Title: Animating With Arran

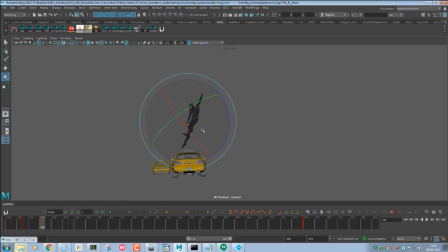16:05 Now, since I had this pose, I can actually come out of it into this one. The only downside to having such a crazy camera move is obviously where he is in space, and I'm having to try and fit my camera so that I can see the poses coming around, because we got this big punch in.
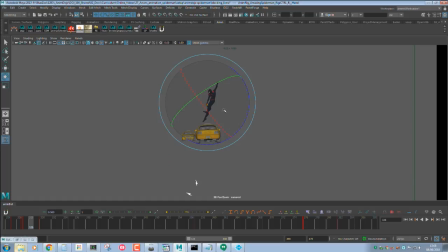16:27 I thought I had a block of cheese. Oh yeah, he does look like he's holding a block of cheese. I'm going to make that a lot more clear, and you're going to see how later on. So what I'm going to do is I'm going to try and hit 50%. If I'm going to hit the whole rig, hit 50%.
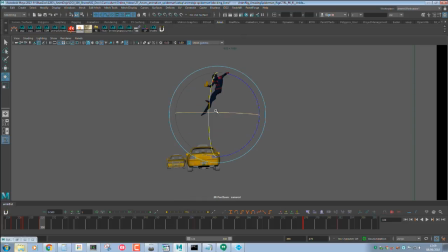16:48 And so we're going to get this flowing motion coming around now. But it's going to start slowing right down around here.
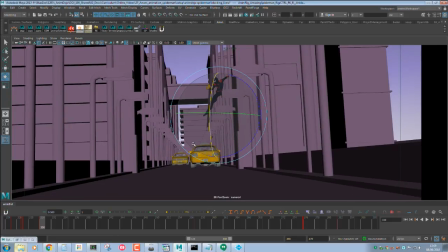16:57 It's actually, I'm going to turn the environment on just because it's really hard to see where everything's going. Yeah, I can see a bit better now.
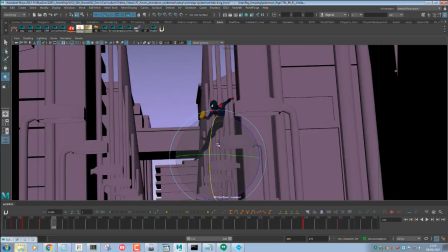17:05 So, as we're punching in, I was going to have these big 2D graphics and everything. So, around here, I'm going to select everything again, hit 50%.
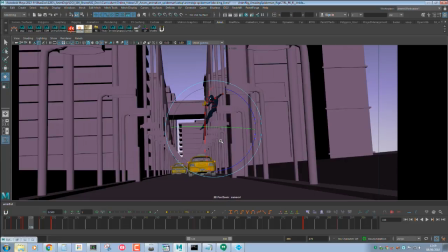17:18 Because at the moment we're just easing into this pose. We just want it to be a clear, nice arc. So I'm just going to bring that round.
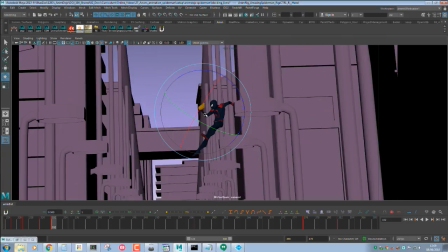17:31 And I'm going to hit O here, which is 33 of an ease into the next pose.
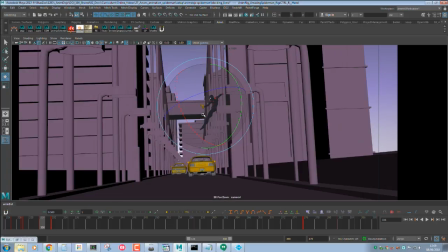17:38 That way I'm just getting a nice arc coming round.
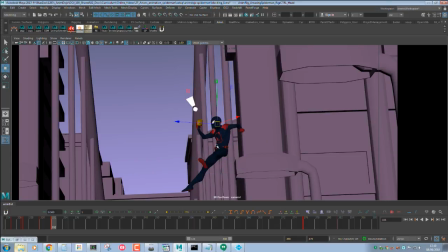17:43 And he's not actually looking at the mirror.
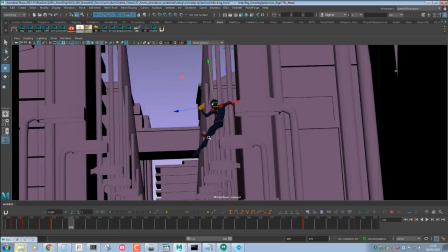17:50 There we go.
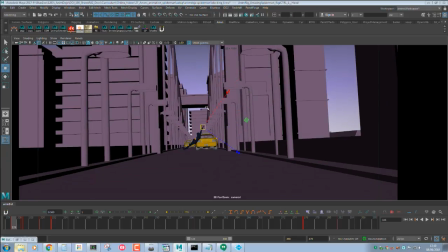17:53 So it would be quite nice, actually, since we've got this pull here, to keep that pull going,
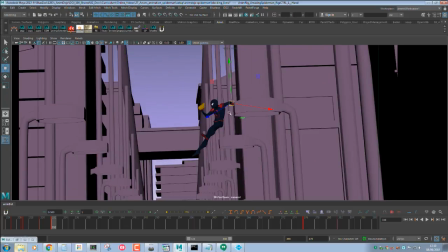17:59 because we haven't lost momentum at the moment. and then I can hit 50% here,
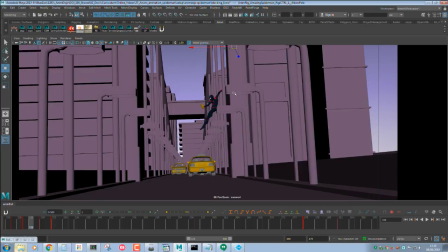18:06 and then bring that round. We get this nice curve going through.
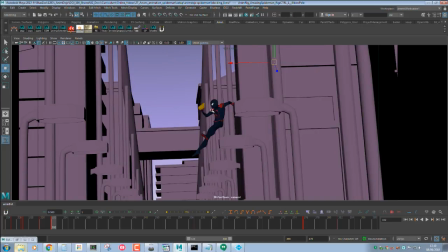18:16 In my college we were taught to use gimbal rotation in order to avoid gimbal lock. Funky rotations in spline mode. You seem to use world rotation. So how would you deal with the possibility of strange rotations later on?
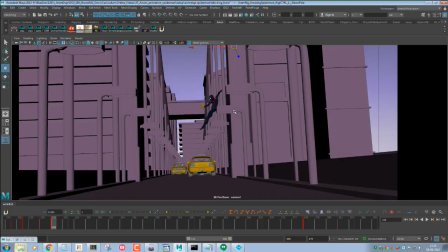18:28 That's a good question. So since I tend to work consistently on 2s, if there is some weird gimbal, because I already have everything keyed,
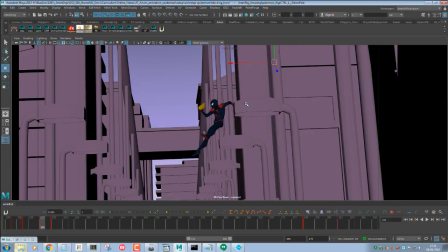18:41 there's going to be very little room for it to gimbal lock, and if there is one strange element,
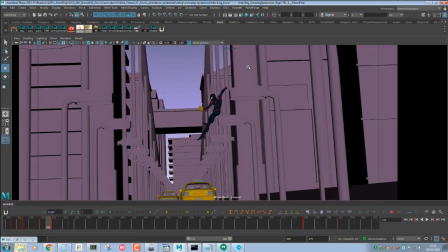18:47 I'll cheat it, you could say, and I'd literally, if it was between these 2 frames here, I'd literally just hit back to the previous pose and then just eyeball that 1 frame and just make sure everything matches,
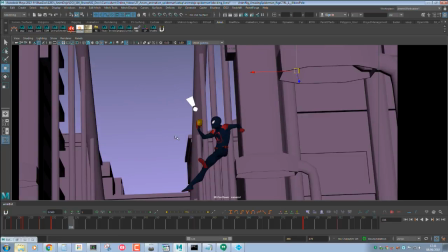19:00 which, to be honest, as long as it's not too big a move, you shouldn't need to change too much anyway.
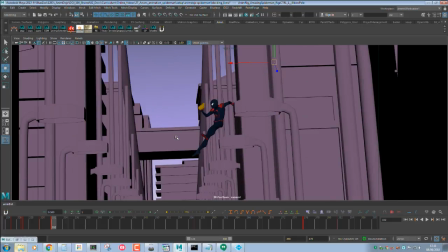19:06 It's not the most efficient way to fix these things, but since you're using such thorough keys, it's not so bad.
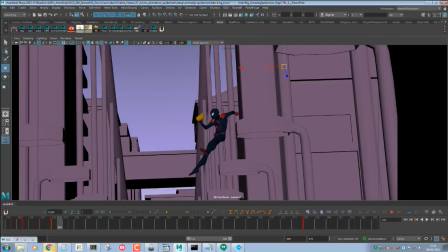19:15 So, quite a big one. Oh yes, that's a good... You can use the Euler filter and it fixes a lot of weird rotations.
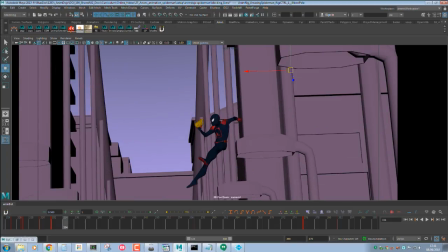19:20 That is true. So, if you don't know where that is, I'll just quickly grab over the graph editor.
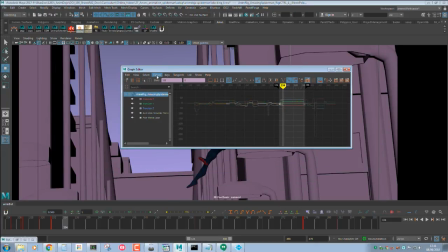19:26 If you select your keys or whatever it may be, and you go into curves, there's the Euler filter here. And that kind of figures out where the weird rotations are, and will try and fix all of the gimbal locking that you've got going on.
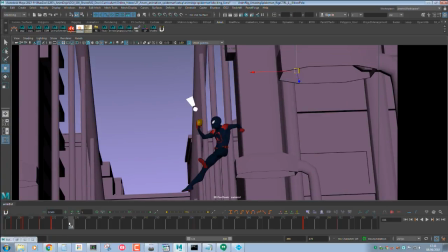19:38 Doesn't always work, but I'd say 60% of the time it does. So the one important part for this part I want to get is,
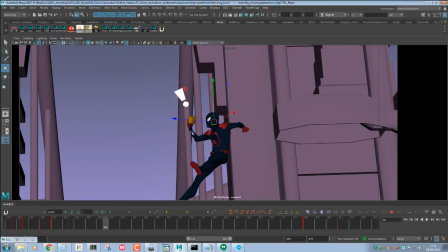19:52 because it might be quite hard to register that this is the side mirror of the taxi,
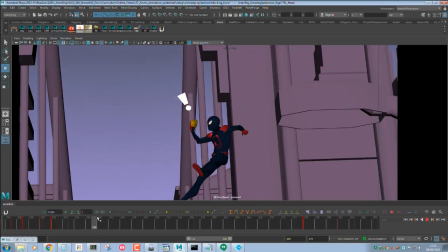19:56 so I wanted to have this extra beat in here where we actually see him looking back towards the taxi,
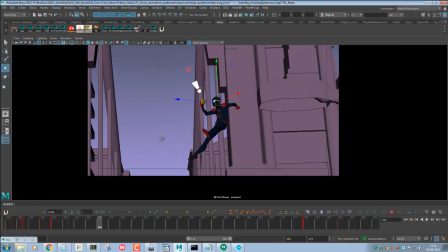20:01 so he's like, what? Is that where that came from?
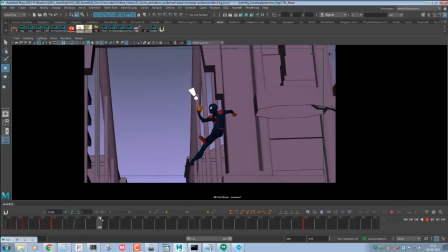20:05 So as he comes up, I want to, maybe around frame 40, I think might be enough time,
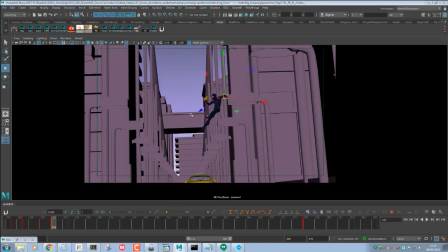20:11 so I'm just going to hit another key. So I'm just going to keep easing in now.
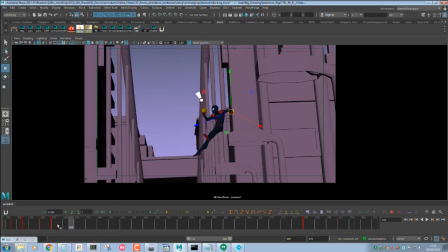20:15 So I just literally hit the same key, and then I've gone back to this one and hit O, so we're now still easing in.
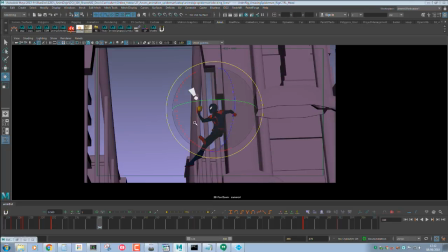20:23 And then we can start to ease out of this ease in. Does that make sense? So we were easing into this one, but now we can start to take things away from that, so that we're going into the next one, so you get this like big organic movement.
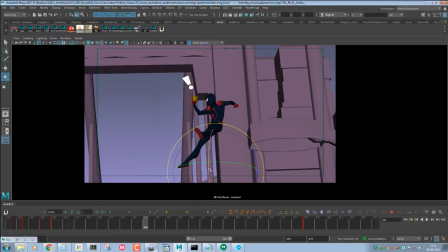20:43 So around here, because this is all going to be slow, I'm just going to hit 50% halfway between these 2 keys,
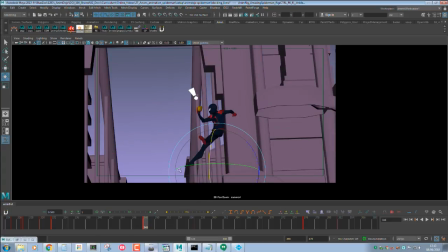20:52 so that way his body is still going to be following that motion,
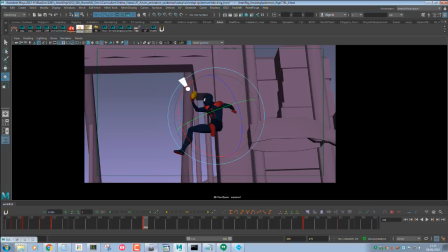20:57 but his actual reaction, I'm going to twist his head so he's like, huh? Is that where that came from? And just so we make it a little clearer, I'm just going to drop his hand.
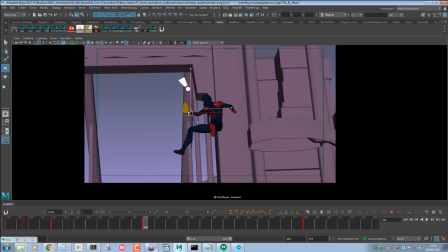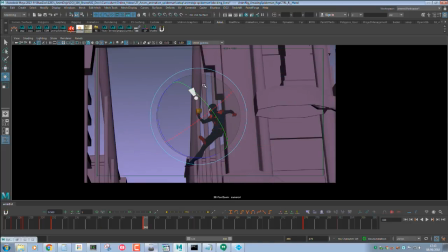And now I've got to try and track these arcs as well on the feet.
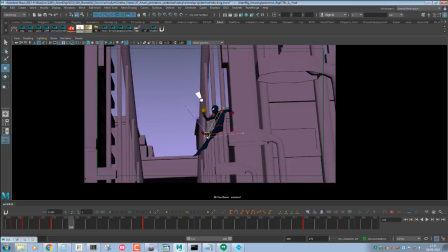21:30 It is quite a tough thing to do when you've got such a big move, but I'm going to do my best just to get a cool arc coming round.
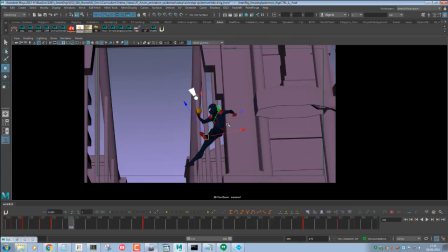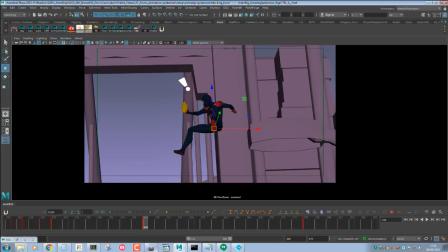21:45 So he looks there. I think we need to drop that shoulder because we're not reading. It'd be nice to get a nice silhouette on his chin here, because this background is going to change quite a lot once it's rendered. I'm going to go for this big like pop art, like 2D section.
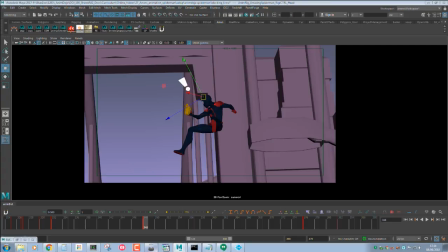22:03 It's kind of in the style of what they were going with at Sony, which was really cool.
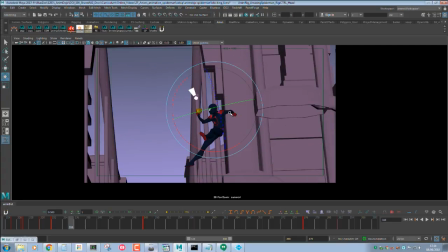22:07 So it'd be nice to get some of that in there as well.
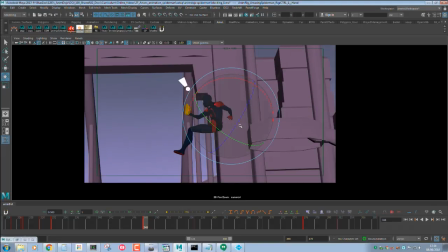22:13 And just to feel a bit more motion, we can always bring a second arc to introduce into the hand.
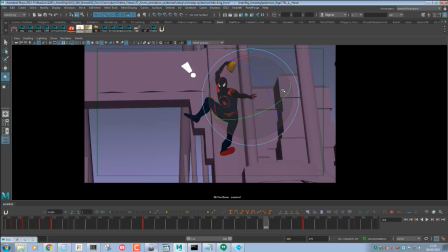22:23 I'm just going to fix that because I'm not reading that too well.
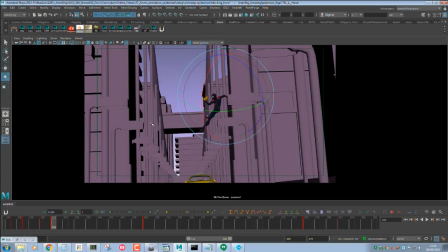22:30 What have we got? Do you ever use time warp, or do you work out the timing, even slow motion, with your keys? I work out with my keys. I don't know what time warp is. You'll have to let me know what that is. I have no idea.
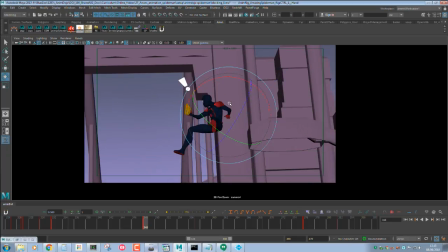22:46 Sorry about that. But yeah, definitely happy to learn new things.
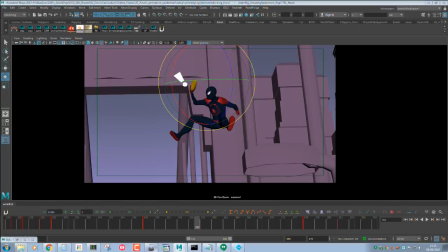22:53 So since we've got a previous pose now on the head and chest, I thought it would also be quite funny if we have this beat where he's still kind of looking at the taxi. So as he's coming round, he's going to be like, huh?
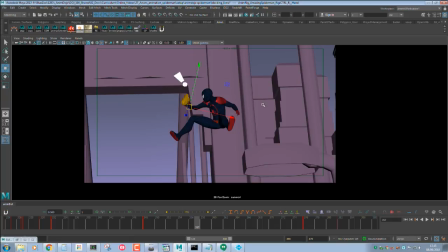23:10 But then this other hand is still going to be like, have its purpose. So he's thinking of two things at once, basically. Where he's thinking, where did that come from? But I've got to also, he knows what he's doing.
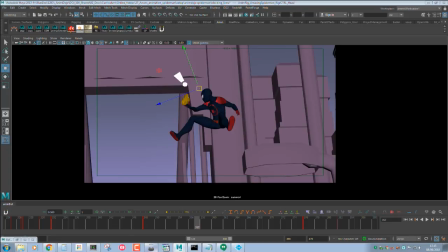23:22 He's still web slinging. So he's going to have this extra beat where I'm now going to start coming round. I'm going to counter with the elbows.
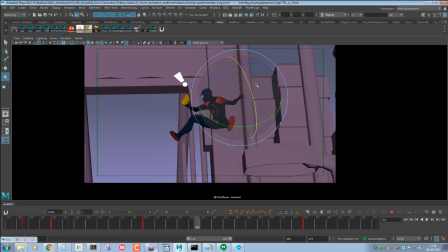23:42 Oh, it's going slow. Just going to save that. Also, last session you said you were using a blend of spline and stepped. Is that just the camera, or are you going to spline? I'm actually going to spline some of it. So the really fast movements are going to be splined, and then when it has,
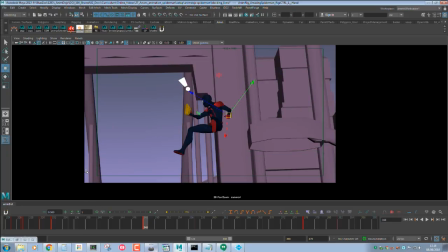24:01 so there was a bit earlier where he swings over this one of these poles, and then he comes up. Since that's a slower build up, I was going to keep that on 2s, but some of the early parts of the shot I was going to start splining, just because it's very fast.